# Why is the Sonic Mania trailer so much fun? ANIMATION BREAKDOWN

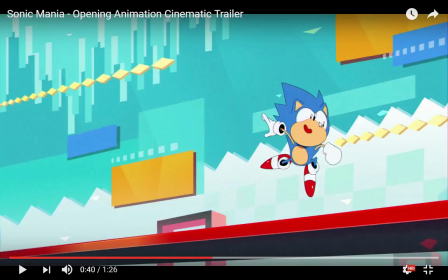990s
Boom, compresses, uncompresses, hits the ground again.
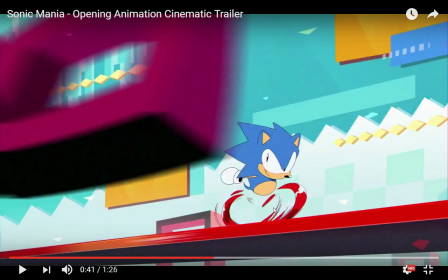997s
And this lovely little bit of smearing to speed it, to rev his legs up.
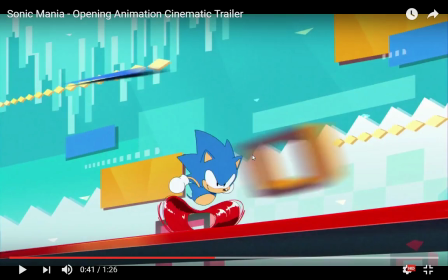1004s
And again, just like in the first shot we analyzed of how Sonic moves,
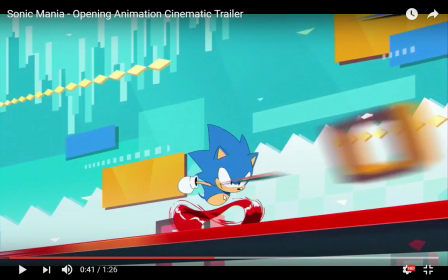1010s
boom, he winds up, he kind of compresses a little bit, boing, like a spring,
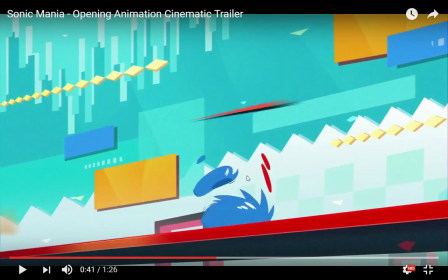1016s
does a somersault, and then, oh, this is a good frame, as he compresses,
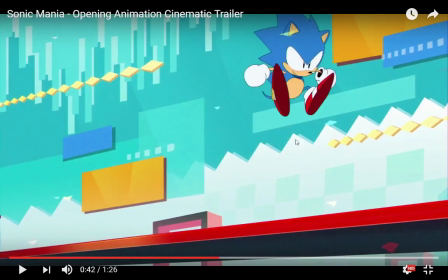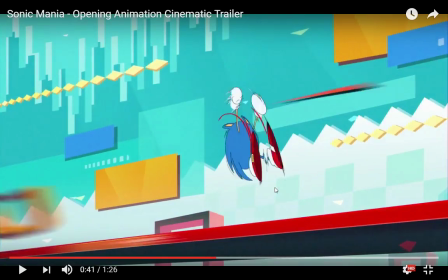1027s
like he's bouncy. Everything about him bounces, which is so good for a platformer that's a lot about the character, you know, bouncing.
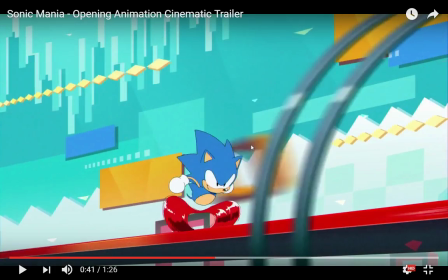1038s
And I love the way that they have articulated his limbs in this animation too, by the way. Now, Sonic's limbs have always been kind of noodly spaghetti arms,
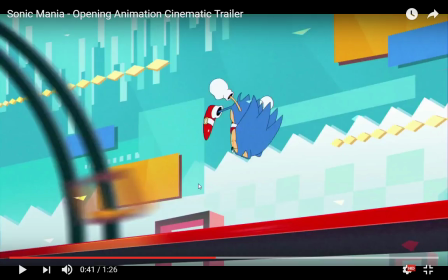1047s
which in modern Sonic, sometimes it looked a little bit weird that he didn't have like an elbow at all.
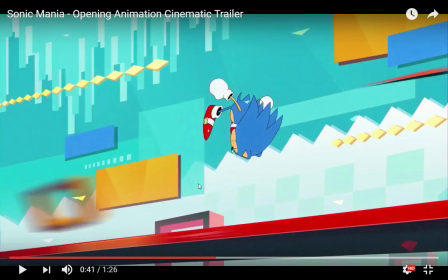1054s
Like there was just this noodly appendage. But here, because there's in most frames they're so thin,
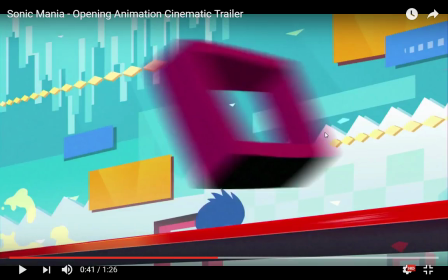1063s
he becomes almost like a stick figure, and it becomes kind of all right that there aren't any articulated limbs, like, because once you make it thicker,
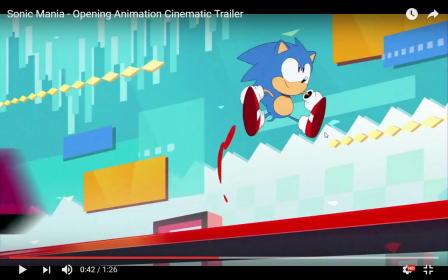1069s
once you make it into a more realistic proportion, the eye kind of starts to look for realism, as in, where the heck are the joints in this thing?
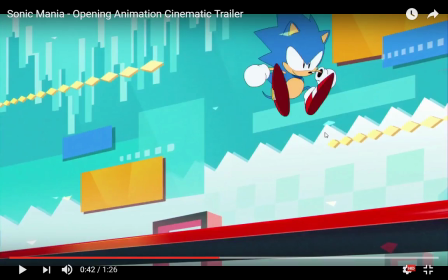1078s
How does it work? How does it bend? But by keeping it so thin and so stick figure-like, you kind of don't have to justify it that much.
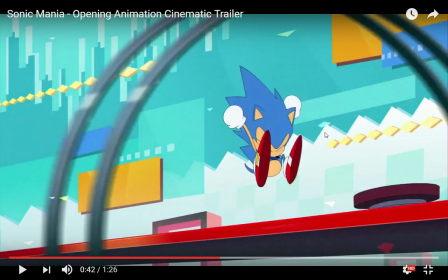1086s
Where are his elbows? Wherever the shot needs them to be. And again, with the spring, he compresses.
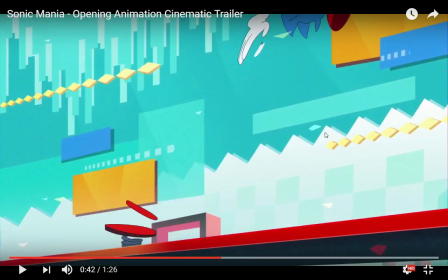1093s
He compresses a lot. And boing, literal spring, actually, sends him flying.
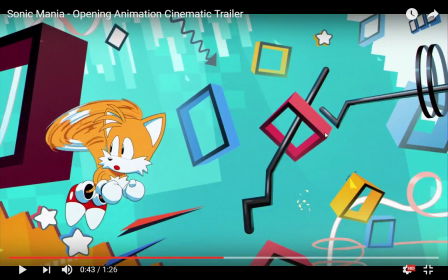1104s
And again, Tails is busy looking around, while Sonic is much more,
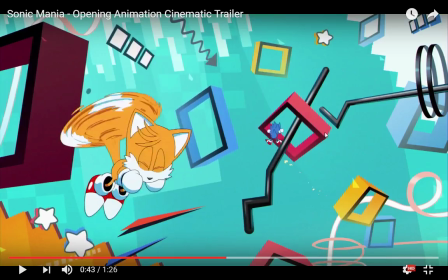1110s
I'm going to swing around this, and I'm going to do acrobatics and stuff. And Tails is like, oh, there Sonic is.
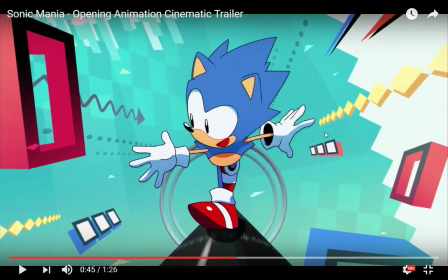1116s
And Sonic kind of dashes off. And again, a little character moment.
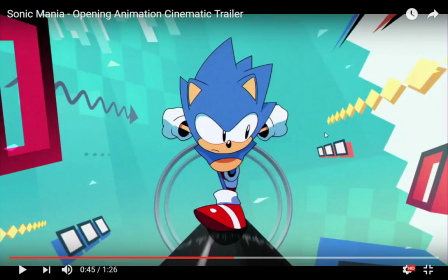1122s
Sonic alone is dour and kind of introspective, thoughtful, has a more serious expression on his face.
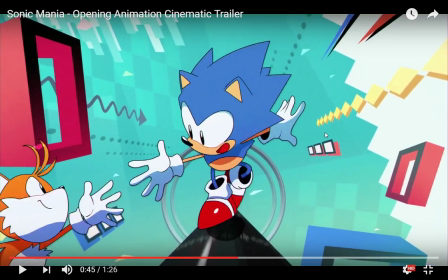1129s
Sonic with a friend, he lights up. He's happy. Tails, buddy boy, happy to see you.
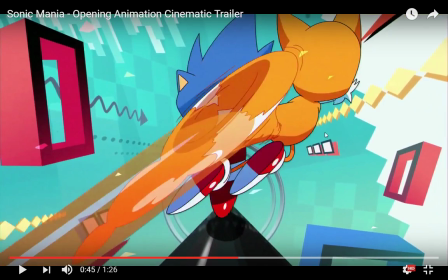1134s
And a lovely little... I love the motion that they're about to get into here, because Tails is about to spin Sonic around and fling him. So as Tails comes into frame, he... Not only is he moving fast so that he can begin the rotationary motion, you can see the bent of his legs, right?
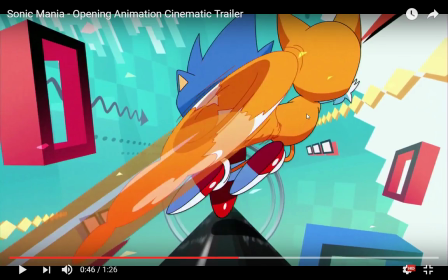1151s
Like the way that his body is curved, he's already setting up that there's going to be a rotation motion here.
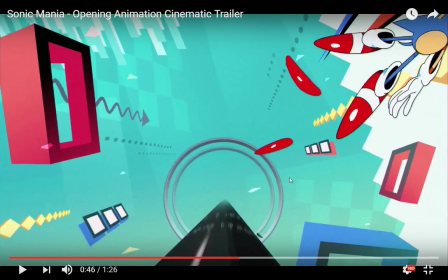1159s
And they use so many of these lovely little blobs and stuff to kind of show motion and keep the characters moving.
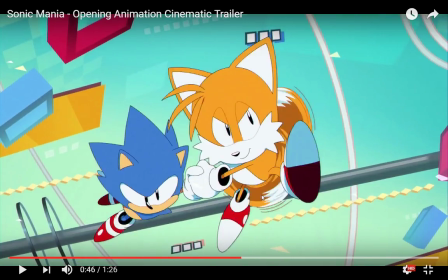1166s
And now we get into the rotation.
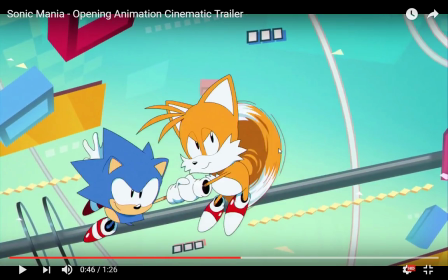1170s
And look how Tails is, like, this is very much also a thing I often see in anime, is the thing where,
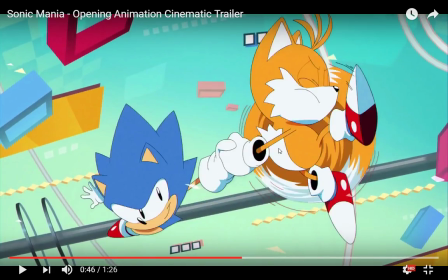1176s
like, Tails has almost entirely completed the spinning motion before Sonic even begins to follow.
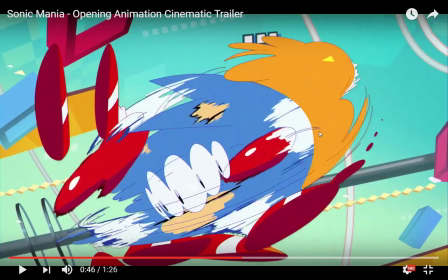1182s
Like, he's over here not getting spun around at all for quite a long time, and Tails is, like, almost halfway rotated, kind of winding up tension And then that tension gets unleashed, and we get these wonderful smear frames, which have always been one of my favorite things in animation, is to stop and look at smear frames,
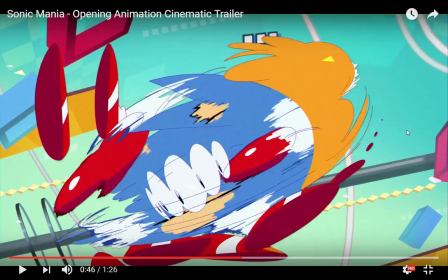1201s
because that's when the artist can just kind of go crazy and do stupid shit because it's only on screen for a single frame.
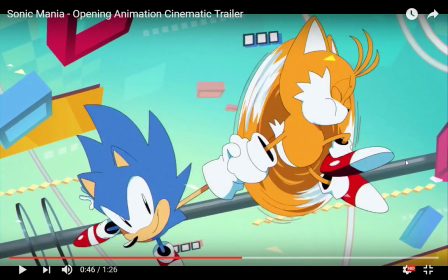1209s
But again, look at the way they mix the colors in order to
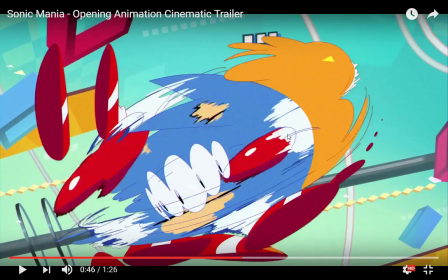1214s
keep in mind for us that this is Sonic and Tails, and Sonic and Tails are spinning around each other.
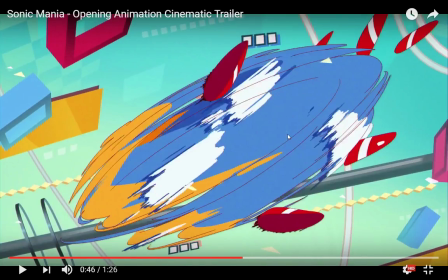1219s
They're not combining, they're not merging, they're not becoming one thing. The colors are kept very distinct and separate.
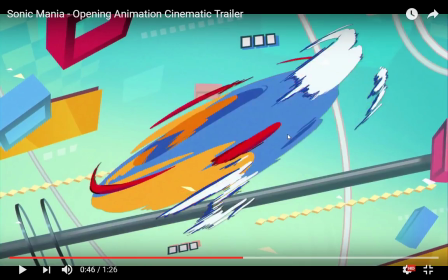1226s
And you can see they keep putting the red smears in there to indicate the shoes of both Sonic and Tails.
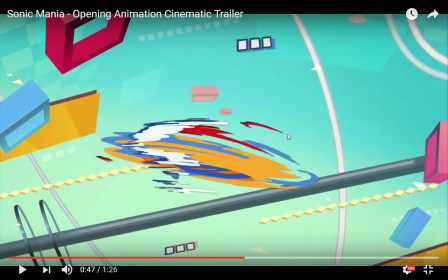1232s
And as they start mixing themselves up the most, almost becoming like one single entity, boom, you can see the colors separate.
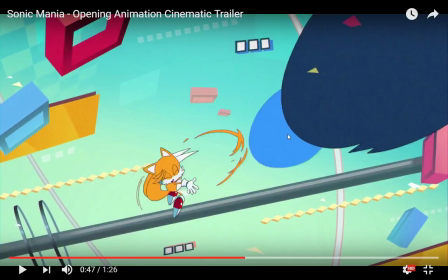1241s
And the colors separate, boom, and then one of the colors becomes a character, with Tails hitting that completed rotation motion,
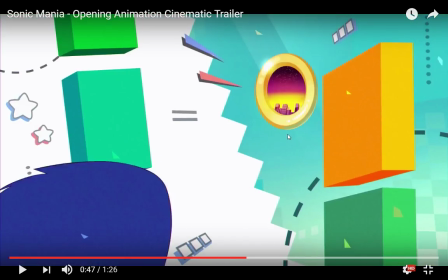1251s
flinging Sonic away. And here, because this frame is so fast, you don't really need detail on Sonic.
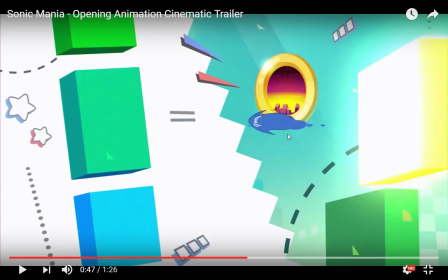1258s
He can just be a ball with some spikes on it. Squash him out like a pancake. Wham! And again, this helps set up that bouncy, springy mode. Like, Sonic is a bouncing ball in this thing,
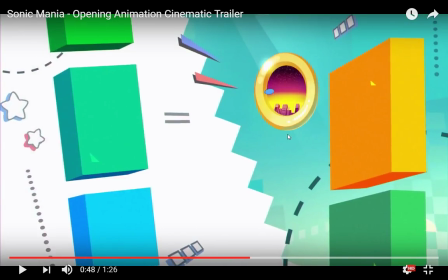1272s
much like he is supposed to be in the game. And the reason this works so well is because you have that bouncy motion.
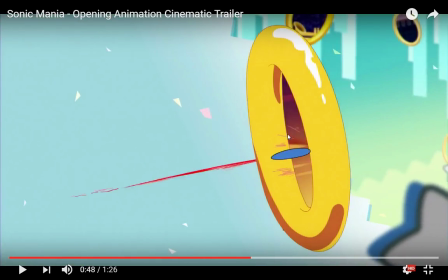1280s
And I love this when he punches through the portal,
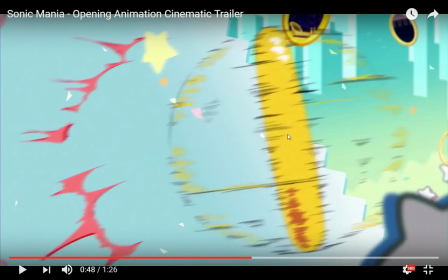1285s
you get this pow frame that really gives power to him going through the ring, which justifies why it starts spinning so fast all of a sudden.
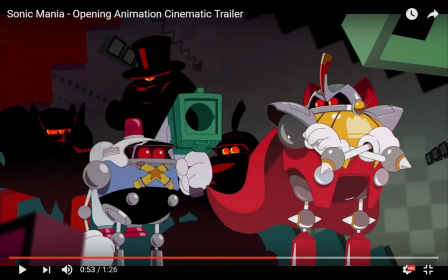1296s
Introducing the bad guy. I love this robot, dude. Look at him.
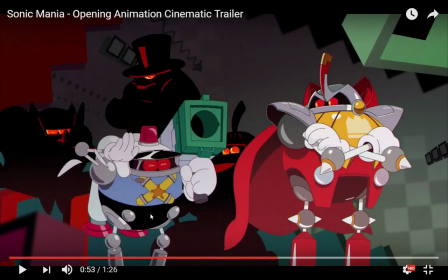1303s
He's bouncy too, see? He's not stiff. Well, he is stiffer than Sonic, certainly, but there is a doing kind of bouncing up and down motion to the way that he moves,
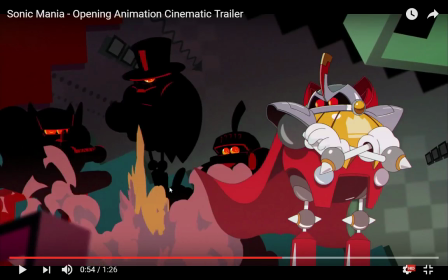1318s
which again gives him a lot of character, and kind of it grounds him in the same universe as Sonic,
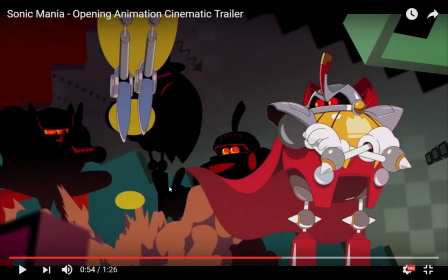1322s
that he exists in the same kind of bouncy, flexible aesthetic, even as he still remains clearly a robot. And a lovely little touch with the smoke. Like, he leaves a smoke trail, but the smoke kind of has to chase him off the frame.
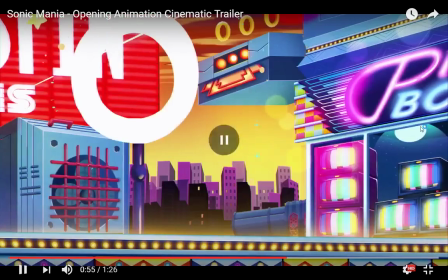1340s
Rather than coming out of his jetpack, it kind of chases him, which is a lovely thing.
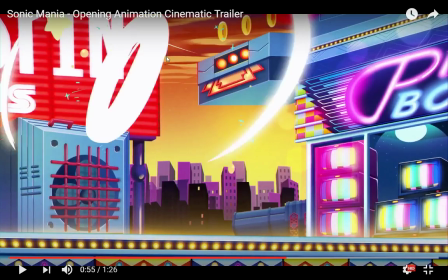1345s
And again, you can always pause this thing,
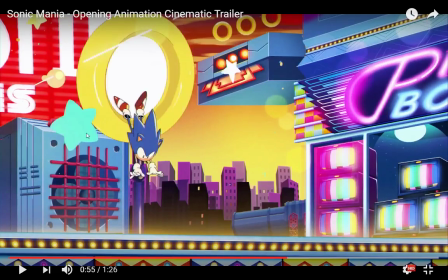1349s
and you'll find these little stars and blips and little bits of color that just kind of bounce out at you,
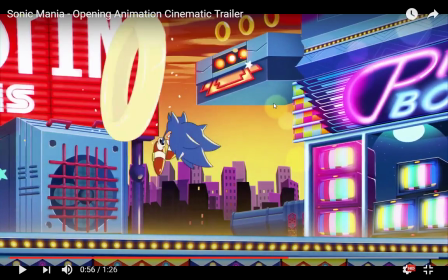1356s
which adds to the whimsical nature of. And again, it's a remarkable consistency in the way that Sonic moves.
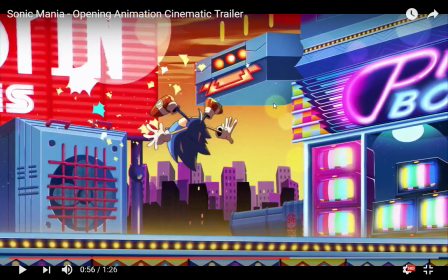1363s
Again, he lands, he bounces, he flips, and now he's on his feet, right?
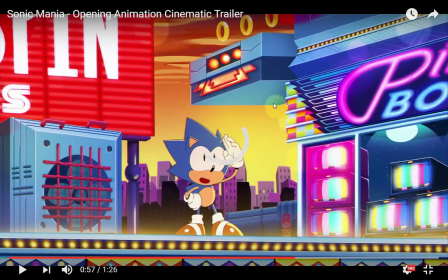1369s
And he does this again and again and again in the animation. And you can see again, serious face Sonic for a second. What's going on here? And then it's like, wow, this is cool. This is fun.
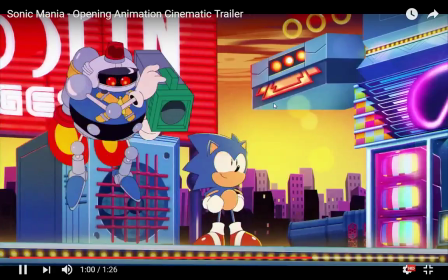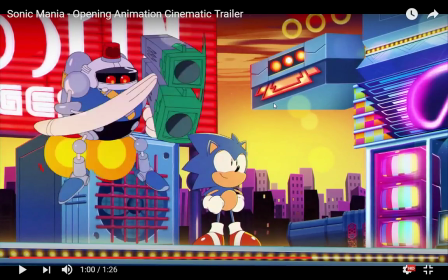1387s
An oblivious Sonic. And this one, I had some trouble when I was watching it just like normally to parse exactly what was going on.
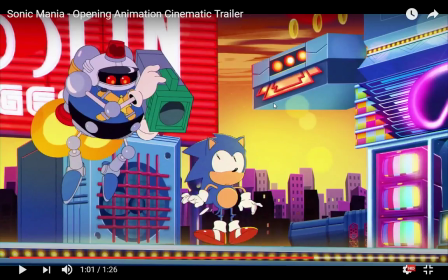1395s
This might be the weak moment of the thing, because as the robot fires, I love Sonic's realization moment, right? You see, stiffens up, woo, all his hair stands on end, literally, as this thing charges up.
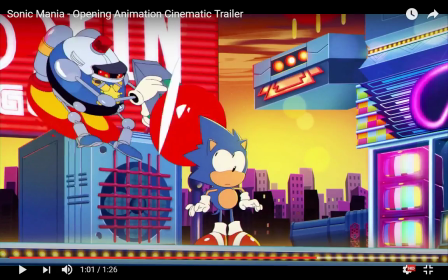1410s
And you can see the recoil begins, boom, kind of throwing the robot backwards.
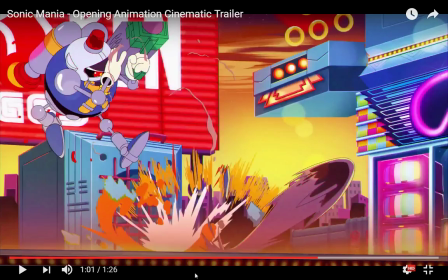1417s
And I kind of missed it, this motion here, like that Sonic is bouncing off to the right the first time I saw it.
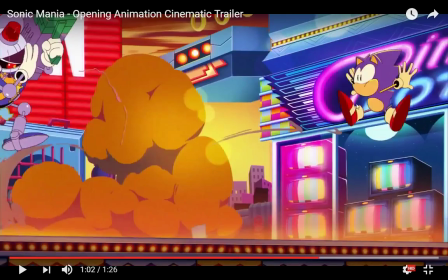1422s
So Sonic just kind of vanished for me, which kind of makes sense because he's supposed to be super fast, right?
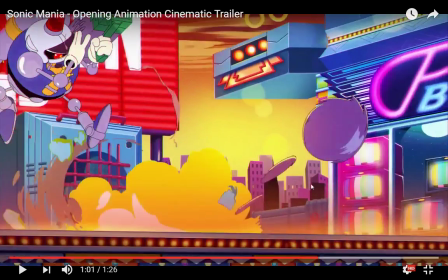1429s
But again, you can see that Sonic keeps his springy motion, because he kind of squashes, deforms,
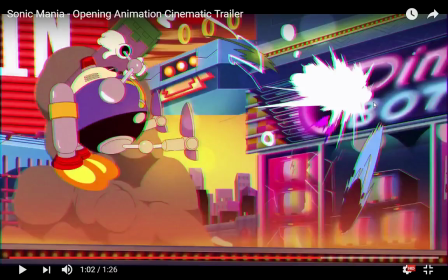1437s
stops for a second, then he winds up again, and pow, he bounces away like a ball.
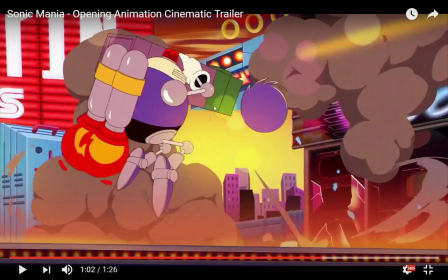1446s
As the robot tries to shoot him a couple more times, and this is just such lovely smoke animation.
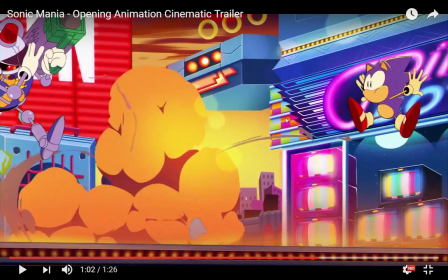1451s
Like, this is really bloody difficult, you can see how while the characters are moving, the smoke is also moving at a different timing.
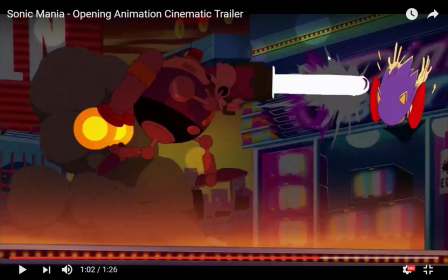1459s
Like, it's not, the smoke doesn't change usually at the same frame as the characters move,
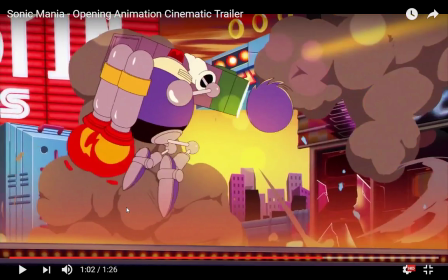1464s
which creates a wonderful dynamic feeling, but it's really bloody hard to manage your frames to get that, ooh,
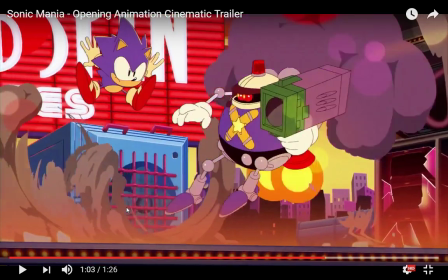1471s
lovely animation smear, to get that asynchronous motion that makes the scene come alive.